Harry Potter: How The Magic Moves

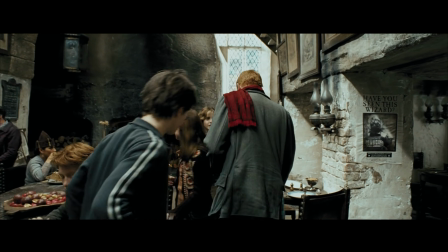4:05 And what Alfonso did so great here is he fleshes out the world in the background.
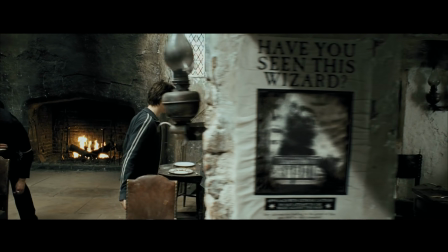4:10 Again, it doesn't call attention to it. It's not our main focus, but we see the world being developed.
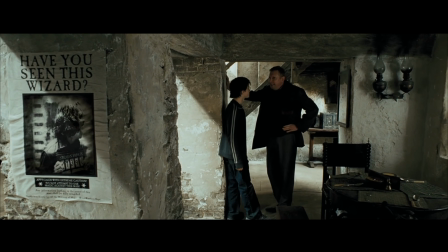4:16 We see magic. And that's what's so great about what Alfonso did here. Pause.
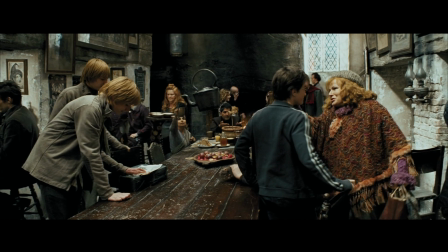4:20 So we've noticed too, you saw that Mrs. Weasley's hand tapped Harry, and pay attention to hands in this scene.
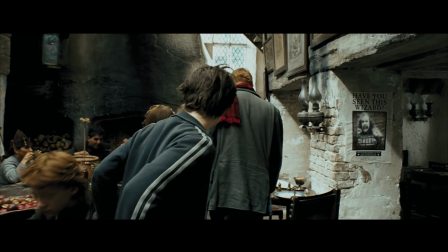4:25 It's very important. It will definitely come back into play. So if we pause here, if we look at just the blocking in this scene, Mr. Weasley has now taken Harry.
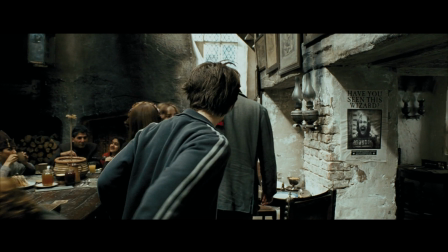4:33 He's taking Harry away from the crowd. Notice to the right, we see the poster of Sirius Black, who is the foreboding, ominous presence throughout the entire film.
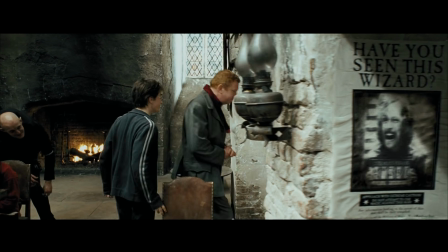4:44 Now, Harry is being taken away from the happiness and the comfort of his friends and family to learn something very dark and very serious.
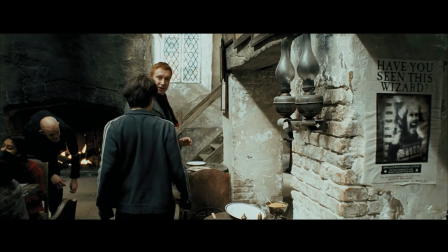4:52 Now, you notice what we did here. We didn't follow the characters.
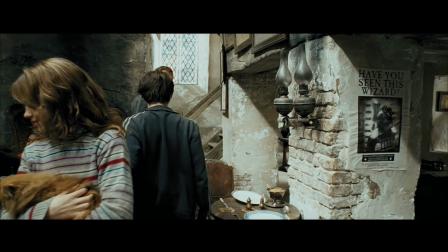4:56 Usually in films, what you do is you follow characters, but Alfonso made the distinct decision to keep the poster in frame.
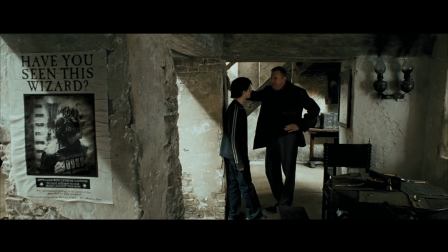5:05 Notice how in this scene, the poster stays in the shot the entire time.
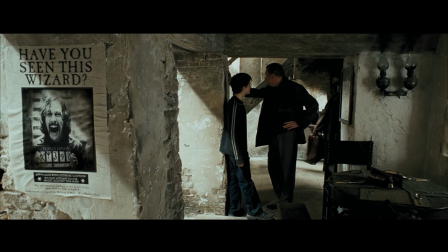5:10 This is also the first time in the film that the film has gotten very serious.
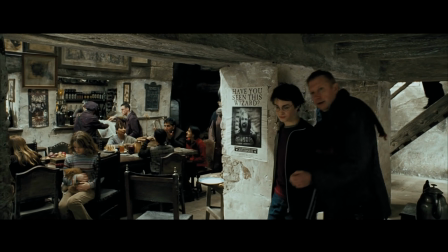5:14 Up to this point, we have seen a lot of lighthearted, a lot of comedic scenes, pretty warm and funny scenes that we've come to know from Harry Potter.
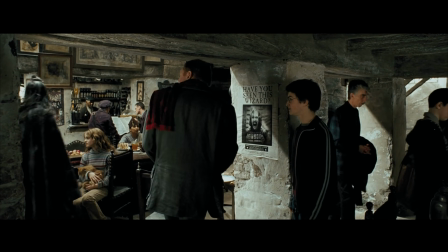5:23 But from here on out in the film, it's very dark and a very serious time for our main character, Harry Potter.
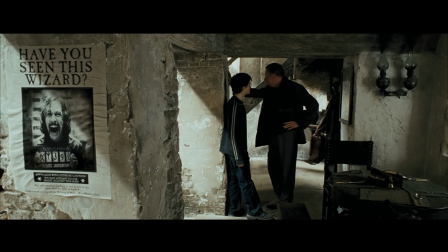5:28 Notice that the extras have moved in the background, and that cues the actors blocking and the camera movement to move at the same time.
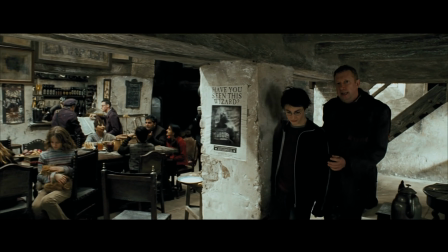5:34 It's all synchronized, it's all planned out. And once they get here, again, look, Sirius is in between them.
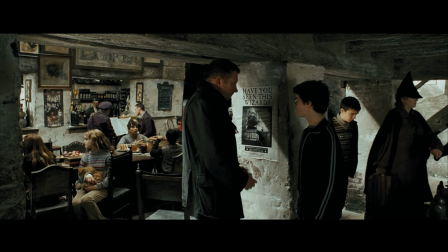5:40 He's in the middle. So therefore, Alfonso has chosen to show you visually what's in the middle of their conversation and what they're talking about.
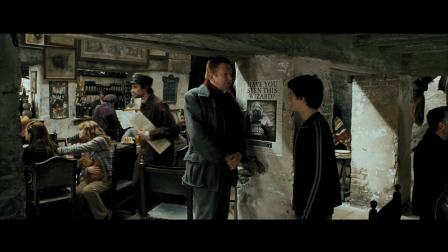5:47 Mr. Weasley is physically blocking Harry's view from the world that he left behind in this scene, obviously.
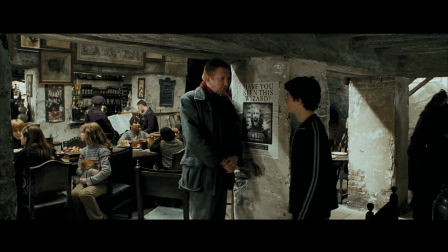5:54 He wants him to pay attention to what he is telling him.
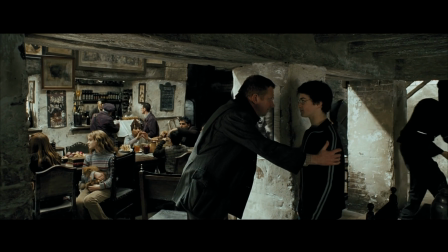5:56 And notice now that Mr. Weasley's put both hands on Harry, it says grave danger, basically just emphasizing how important this is.
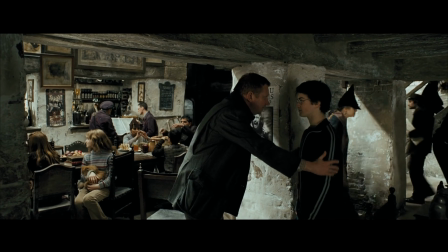6:03 And the first time that Harry actually mentions Sirius Black, he looks at the poster on the wall.
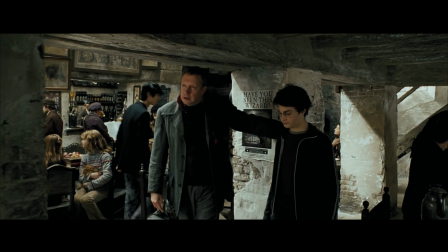6:07 And now Mr. Weasley takes Harry away from that situation, and notice how the lighting in the scene has gotten darker.
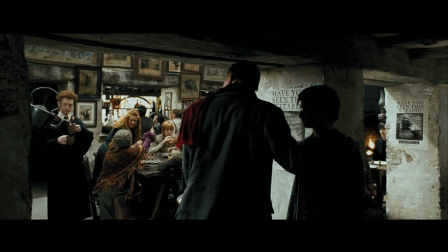6:13 The situation, again, gets more intense and more intense as the scene goes on, and yet we have another poster that we didn't see before,
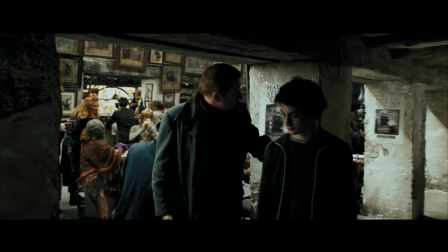6:20 showing that Sirius Black never leaves the situation, never leaves the conversation at all.
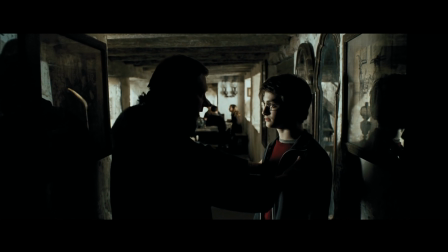6:25 We are in the most intense part of the discussion. And from a cinematography standpoint, look at how Harry is still in the light.
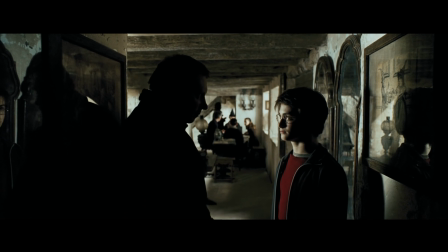6:33 Even though all this darkness and all this sadness has come into his world, there's still a shining light on Harry's face.
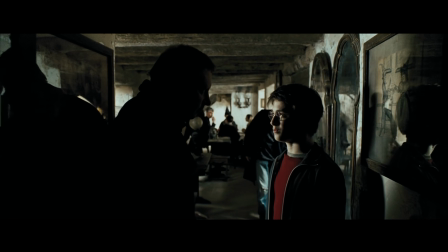6:41 And now the camera pushes in for a close-up on Harry.
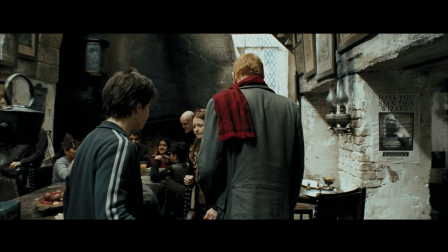6:45 So the scene was all shot on Steadicam, which is basically a cameraman walking around with the camera, and it's on an arm, so it's all smooth.
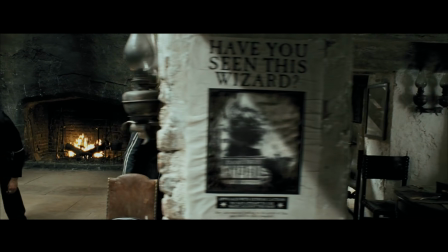6:51 You are experiencing the moment independently of these two actors. You are there in the scene with them.
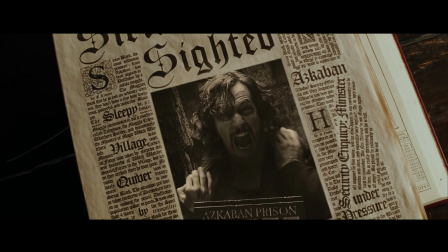6:56 Sometimes it's a lot more effective to show how your character's feeling visually and through what
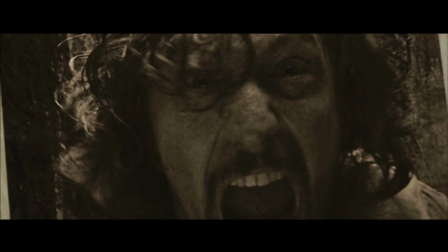7:01 they're actually doing with their body and their physicality rather than just their words.
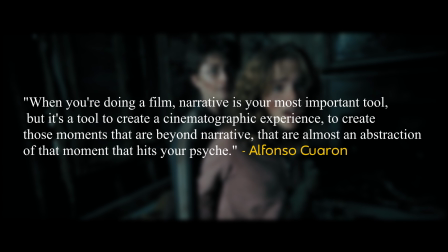7:06 When you're doing a film, narrative is your most important tool, but it's a tool to create a cinematographic experience,
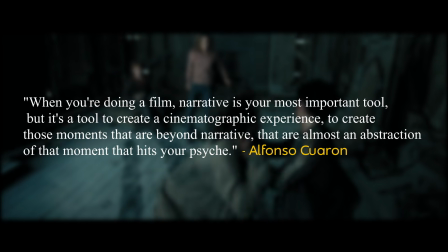7:13 to create those moments that are beyond narrative, that are almost an abstraction of that moment that hits your psyche.
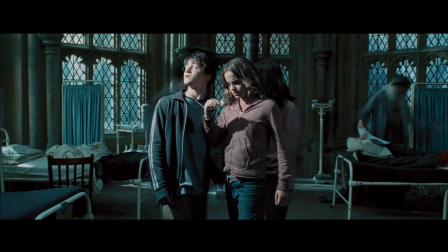7:19 With that, I would like to thank everybody for joining me today, and that I hope you have learned something new.
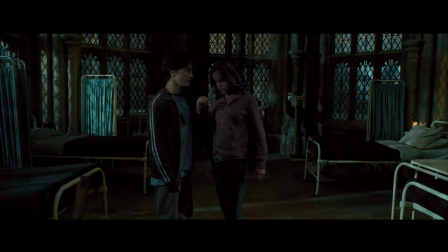7:24 I'll see you on the next episode of Making Filmmakers.